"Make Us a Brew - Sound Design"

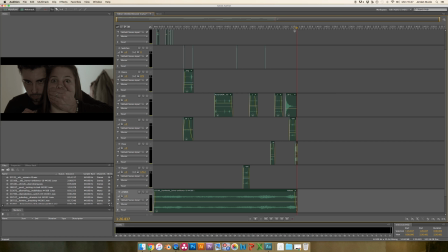(8:13)
So it sounds a bit like a scream, and it's a pitch to make someone feel uncomfortable. And I think it finishes it off quite nicely. So this ambient was also quite good.
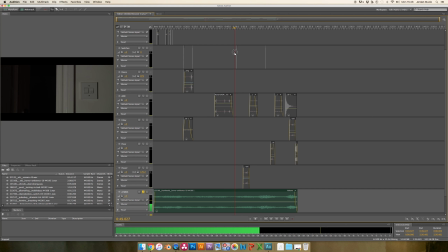(8:31)
I had to cut it down to fit, but it was long enough for the duration of my film. So as you can see here, the
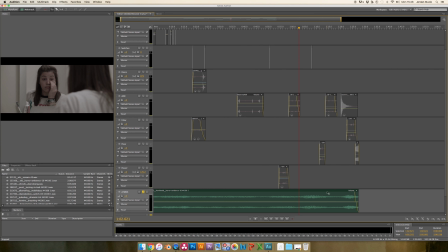(8:46)
waveform here, I'll just zoom in. All along it's been the waveform's been quite small, but then while it gets to the end, or while it's nearing the end, the waveform gets bigger,
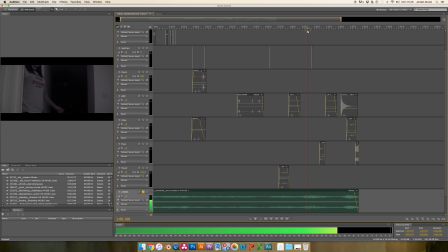(9:03)
meaning that the more eerie the sound is and it builds a lot more.
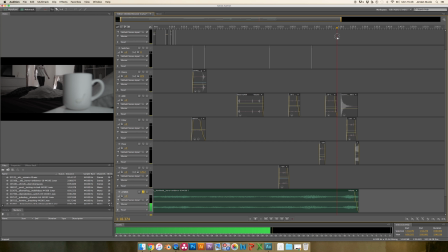(9:10)
Then it dies down a little bit, and then you have the sound of denoting the cup of tea, and the build
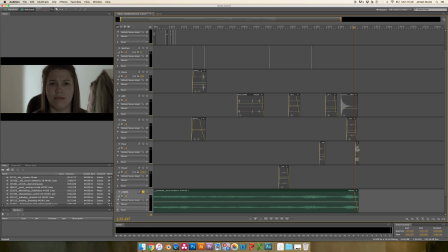(9:26)
at the end before going into the screen at the end.
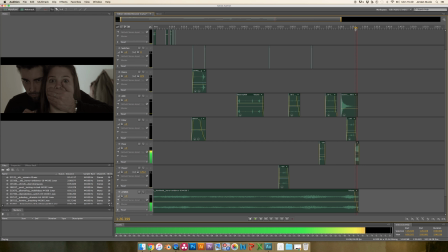(9:35)
We'll say screen, it's more like a synthesised screen. Yeah, so that's my sound design.
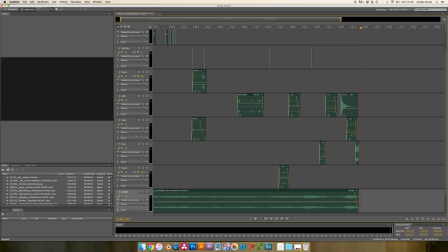(9:43)
I made sure to name each track so I knew what I was doing and what was on each track. Normally it wouldn't be like this. I'd have
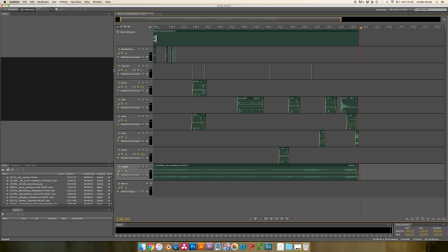(10:04)
say like ADR to start with, then the Foley, then the spot effects, then any wild tracks, which I didn't have any wild tracks, but then the Atmos. I decided not to crowd my design with wild tracks
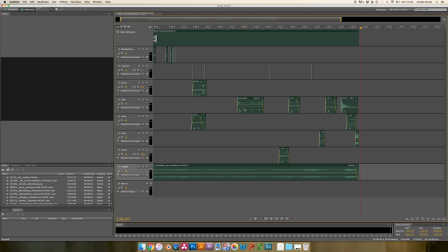(10:25)
because my audio was well recorded on set. I didn't specifically need a wild track for that, and I picked sounds that had quite a low noise floor, couldn't hear any of it, so I didn't need any wild track to
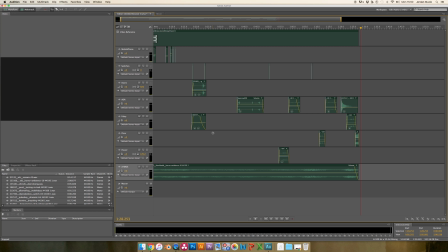(10:42)
smooth anything out, which makes the design feel light and less cluttered, but when you watch it back, I feel like it's got a good impact. Thank you.